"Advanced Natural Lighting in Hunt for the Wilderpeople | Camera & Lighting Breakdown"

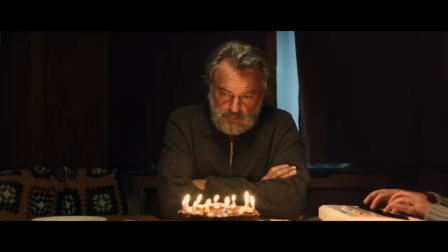(3:52)
Rima, who's playing Bella, she could play the keyboard she just starts bashing out the song and literally we're just kind of everybody's just sitting there throwing in words i think mostly it was sam and taika who ended up coming up with the lyrics feels like something everybody been sitting there rehearsing for years
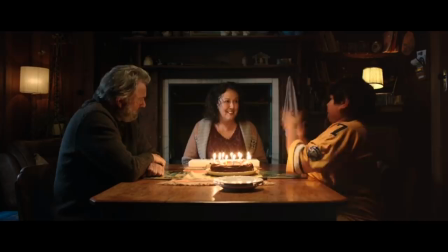(4:06)
but it was a lot of it was just stumbled through on the day that's crazy i know it's cool right in this moment i guess as a cinematographer what did you know that you would need to be portrayed i knew that something was going to happen that nobody had necessarily planned for so
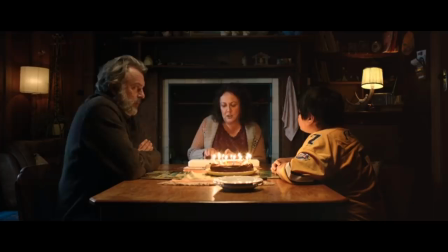(4:18)
from a lighting and a composition side of things i wanted to keep it as simple as possible like that frame there i really like that wide frame there because it's so symmetrical and it kind of we try and make it feel a little bit like it's the end of the day it's super simple how was this set up as far as actual lighting this project too this was just um a bulb over the top of the
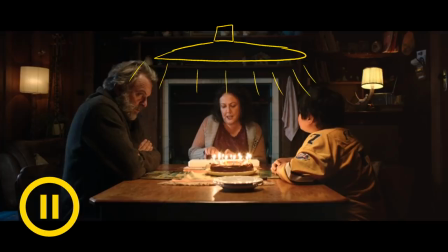(4:38)
table that i then i think i put a pancake over the top of it or something something soft just to try and amplify what was already happening there and then dimmed it down and warmed it up a little bit same with the prax there i just dressed them into shot and dimmed them down so that they weren't actually lighting too much in the background and that the sources themselves weren't overexposed and you can just see there's just a little bit of
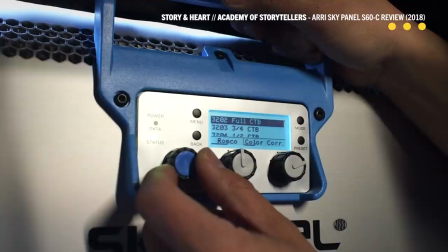(4:59)
coolness coming from the window on the frame left which was just a tented practical window with a sheer curtain in front of it and I want to say a sky panel out there something like that I think that's all it was super simple the location one of the reasons we chose it was
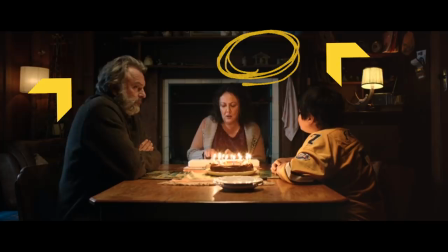(5:12)
how tonally dark the interior is there you know there's a lot of wood fireplaces etc there's not white walls everywhere so it's really easy straight away to try and keep the light off that and focus in on the people on the table which is what we're all wanting to see.
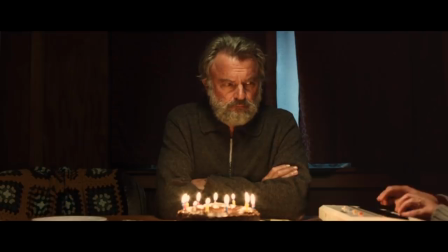(5:26)
So is that light that's on his face on Hector's face is that actually coming from the candles? Yep.
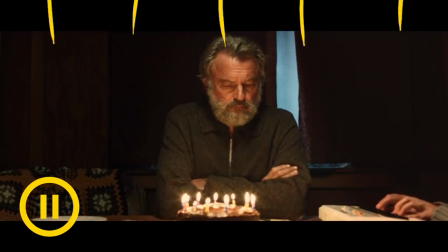(5:31)
That's wild. You can see on his hair there's a little bit of that top light but most of his tea is from the candles and I just literally would just move the cake around a little bit to light people.
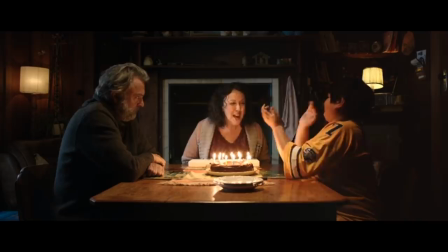(5:41)
You would move the cake to light people? Just a little bit.
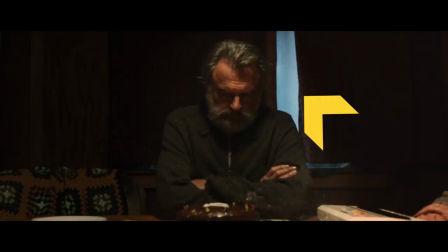(5:44)
With lighting particularly in a situation like this I try and be as kind of honest as possible so you talked about tinting that back window
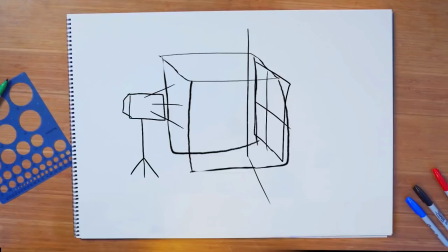(5:50)
what do you mean by that so is there is there actually gel on that window or there's just a 12 by black solid over the top of it just with sides because it was bright day outside you start with nothing and then you add to it and then why blue
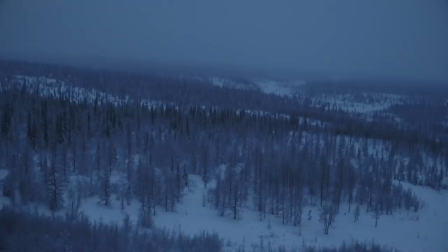(6:01)
what's the reason for the tinting of the color for the outdoor light it looks just so just so it feels like it's the end of the day you know last light
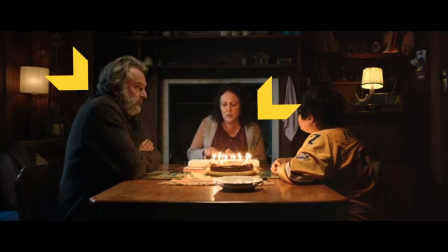(6:07)
that was the idea you know he's also in a in a cardigan so and so is she so it's it's a getting towards the cooler time of year
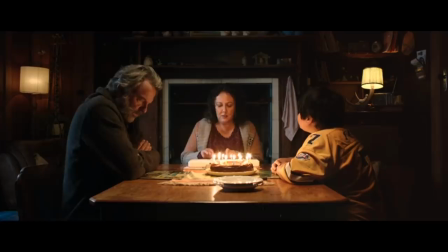(6:14)
which is when we shot it anyway so i wanted it to feel a little colder outside white is always good i know taika's editorial style
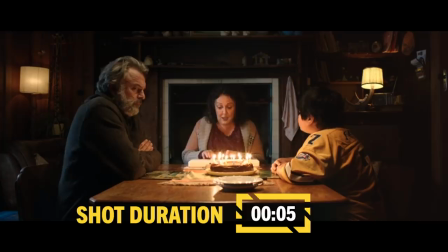(6:21)
is he tends to sit on shots a little bit longer and that's where a lot of the comedy kind of comes in from the time where ordinarily some people might be tempted to cut and sometimes it's the it's the emptiness and the negative in the space that can can be where the comedy
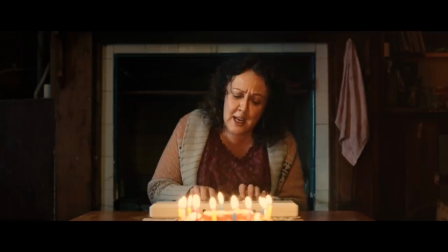(6:34)
can come from there wasn't actually that many opportunities to show what this place was like as well and we did some there was some great art department work that was happening in the background there so i was interested in showing who these people were a little bit as well with this frame because there weren't going to be that many opportunities to do that so i guess it's probably those two things really got it sounds good all right let's go next scene ready yeah
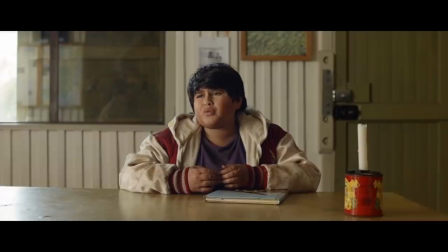(6:54)
let's do this straight up that was the most skinks of i've ever done you idiot this is the moment just after ricky
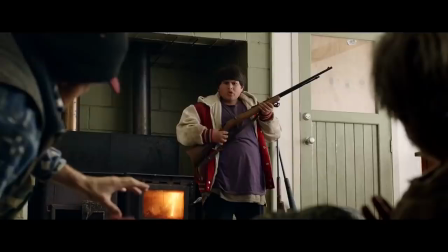(7:02)
stood up and defended heck for the first time really where that he was held capture captive and they were going to try and take him back into town and have him accountable for his actions.
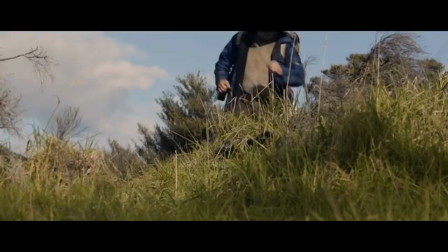(7:10)
And he stuck up for them because he's realizing that they're actually a great team and they just, you know, they should commit to this whole Scux Life thing and run away into the jungle. And this is heck kind of coming to terms with the fact that they're a team now and that they're on the run.
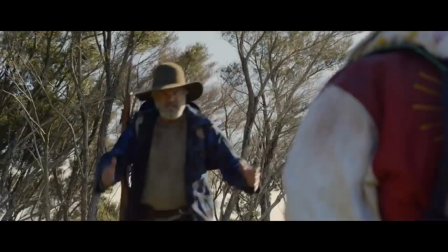(7:24)
How do you deal with daytime exterior? This is like a nightmare for a lot of people, especially in a place where seasons are changing.
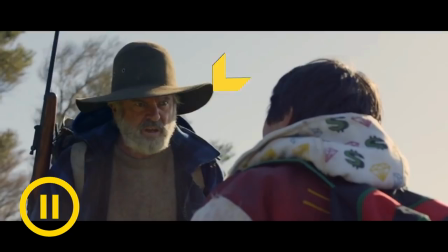(7:29)
Like the default is always to try and go backlit as much as you possibly can. The benefit for us shooting at this time of year was it was approaching winter.
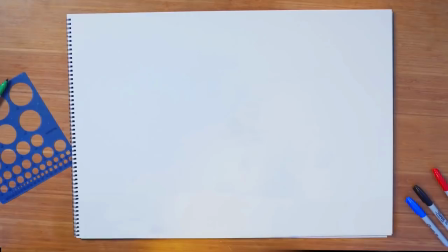(7:35)
So obviously the days are shorter and the arc of the sun is lower so it's easier to put the sun behind people because
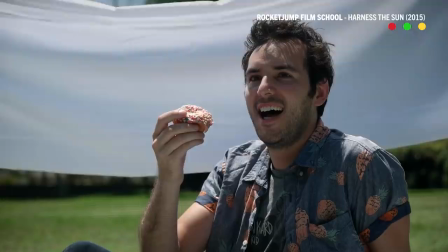(7:42)
it's not quite so top lit you don't necessarily get the deep eye shadows that you get in the middle of a say a summer's day i'm not a huge fan
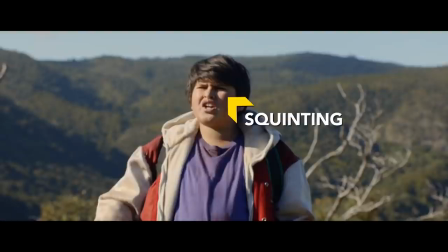(7:48)
of diffusing outside light very much because again it's like i just feel like like if we put an overhead over that i wouldn't be able to move
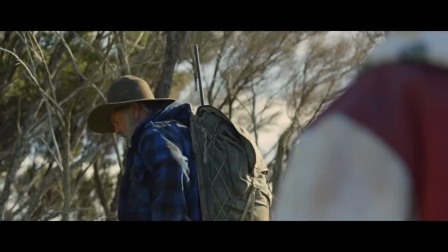(7:55)
very much but also i just like the honesty of that being kind of brutal side lit he looks the same as the background you know it's
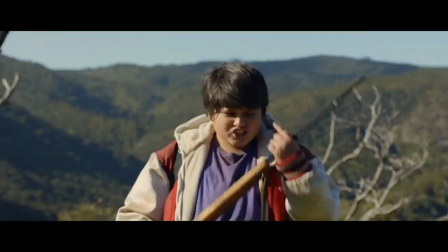(8:02)
i just didn't want it to feel too pretty if that makes that's too nice understood so in this case it's really kind of separating the two characters one character that's sort of out of his element one character that is you know more comfortable in this scenario so you back at the one that's
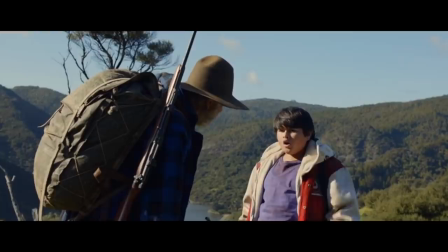(8:14)
more comfortable in the scenario and then you have the other one struggling to be there a little bit so lucky you have this kind of huge forest though how do you pick what area looks good in terms of the framing and where you want to place people we wanted to feel like they'd come to an open expanse but then we're about to go back into the bush so we're really trying to tie the proximity of
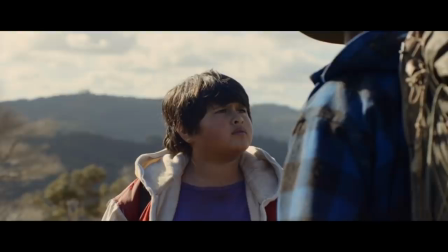(8:32)
that to their location a little bit so it feels like they're on top of the hill but they're about to go down the other side and also i'm i wanted
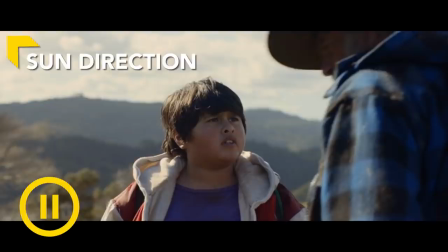(8:39)
to put him not hard if he was going to be backlit i didn't want to put him hard up against the sun because the sun was almost directly above him
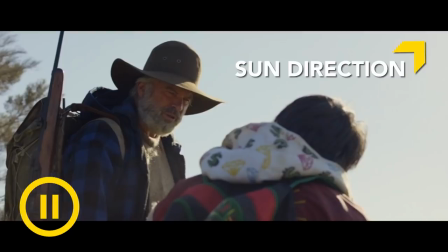(8:44)
so if you're looking into the sun but it's just slightly out of frame it can be some of the brightest part of the
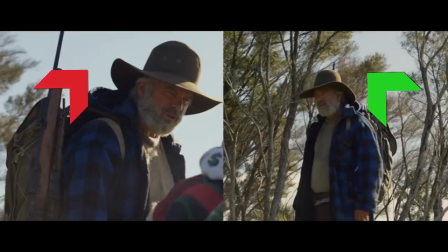(8:51)
sky so if i could break that up with something else i.e that um then that would help us out a bit too i see so you were able to kind of break up the light darken the actual just harshness of that sunlight a little bit by dappling it through the extra trees.
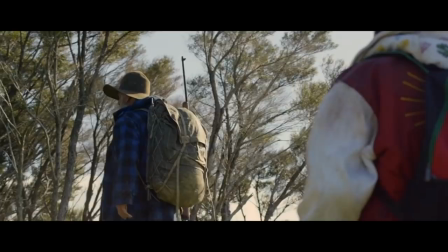(9:02)
Yeah, just by putting them against a background which isn't just 100% sky. And that's a body double for him as well.
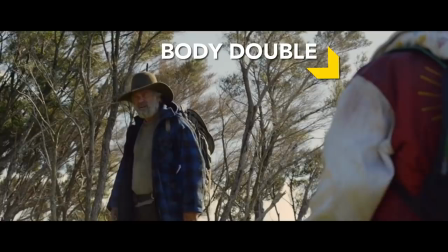(9:08)
So the other thing too when you shoot minors, see that shoulder there. You've got to think about when you block through with kids, the time, like they might have to go to school or you might only get them for three hours and the scene might take five hours.
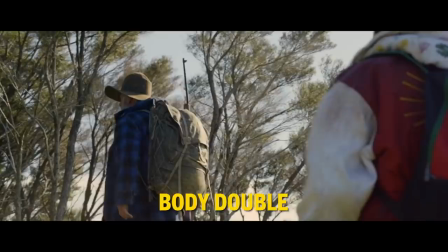(9:19)
So how are you going to shoot it out? So there's a lot of singles, there's a lot of dirty overs there, but with a body double or somebody else wearing the jacket.
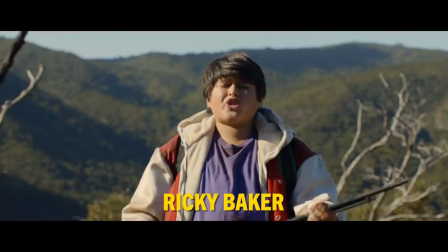(9:26)
I've done a lot of work with kids now. You've always got to think about that stuff. Literally, it's when do we see their face, let's shoot that, and then move on. Yep. Yeah, you've got to be smart about that. You've got to be really careful, yeah. Never cease to be amazed what you can get away with in movie making.
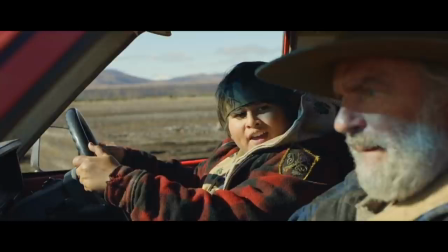(9:39) Whoa. Uh-oh. Might as well play it till the end, what do you reckon?
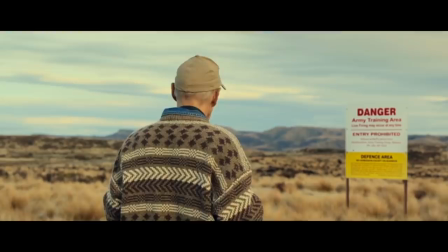(9:45)
One thing that we were really keen on for this end scene was to be, it was kind of like an homage to like an 80s action movie.
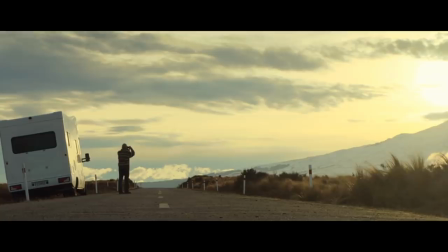(9:51)
There's a few kind of Easter eggs. That's one of the guys, you won't notice it, but there's a very famous New Zealand commercial that he's one of the stars on. so um which is
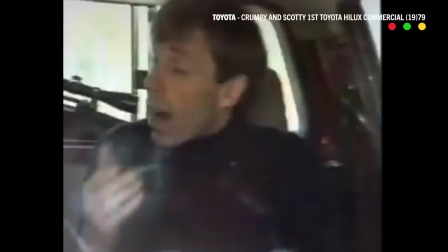(9:59)
referencing the barry crump toyota commercials which is what the name of the car is that was all based around a toyota hylux so there's a bit
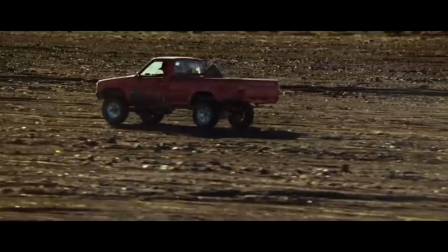(10:05)
of a throwback to you know taika's childhood it's all very kind of like kiwiana nostalgic stuff which is pretty fun okay sorry i can't overestimate how important it is for everybody to know that when you're doing something of this kind of scale is information is so key because a it can be really dangerous b you don't have a lot of time c it's really expensive to do stuff like this particularly on a low budget indie film so you don't have that many goes at it so as as as much as you can coordinate and choreograph on a grand scale it's only going to make the project better we got a bunch of model cars and of canon 5d and a bordering table and essentially recreated
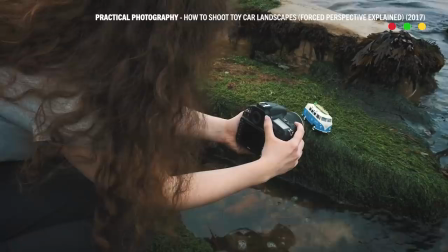(10:41)
the location that we'd scouted and i got my camera and i filmed the little animatic here's the bit where the car the cop car overtakes and the highlights i'm countering it here's where the
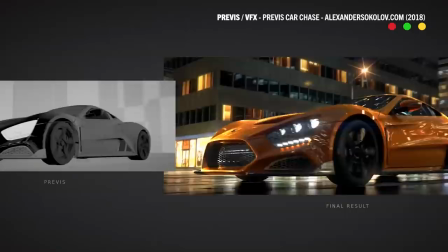(10:50)
helicopters are being i shot it on a little animatic and then cut it together and showed it to tiger and the producers and then we use that as a bit of a starting point it doesn't necessarily mean this is how it's going to be but it's a really really quick good shorthand to
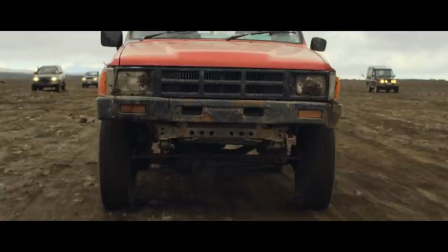(11:02)
explain to a number of people at one time exactly what's going to happen i stayed down on the ground and did all the long lens car chase
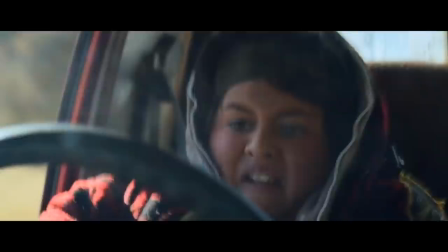(11:09)
stuff daryl was with taika up in the helicopter i think the first two days was most of the car chase stuff and then we did hard
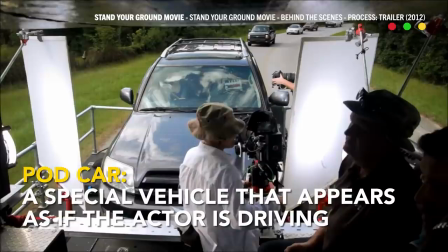(11:16)
mount stuff and pod work because obviously you've got a miner who not only can't drive a car can't touch the pedals and legally isn't allowed to drive so how do you shoot that you know so there's a lot of there's that sim traps nobody's moving so there's a lot to think about there's a lot of moving parts for this thing and a lot of stuff that you're just trying to trick people into thinking is happening when it
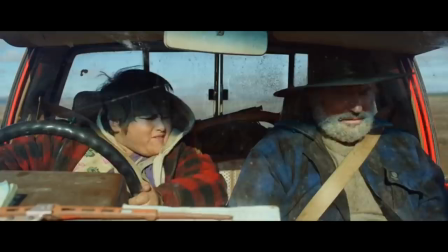(11:37)
really isn't gotcha and then what are the ways that you guys actually shoot this so i know most of the show is being shot with a single camera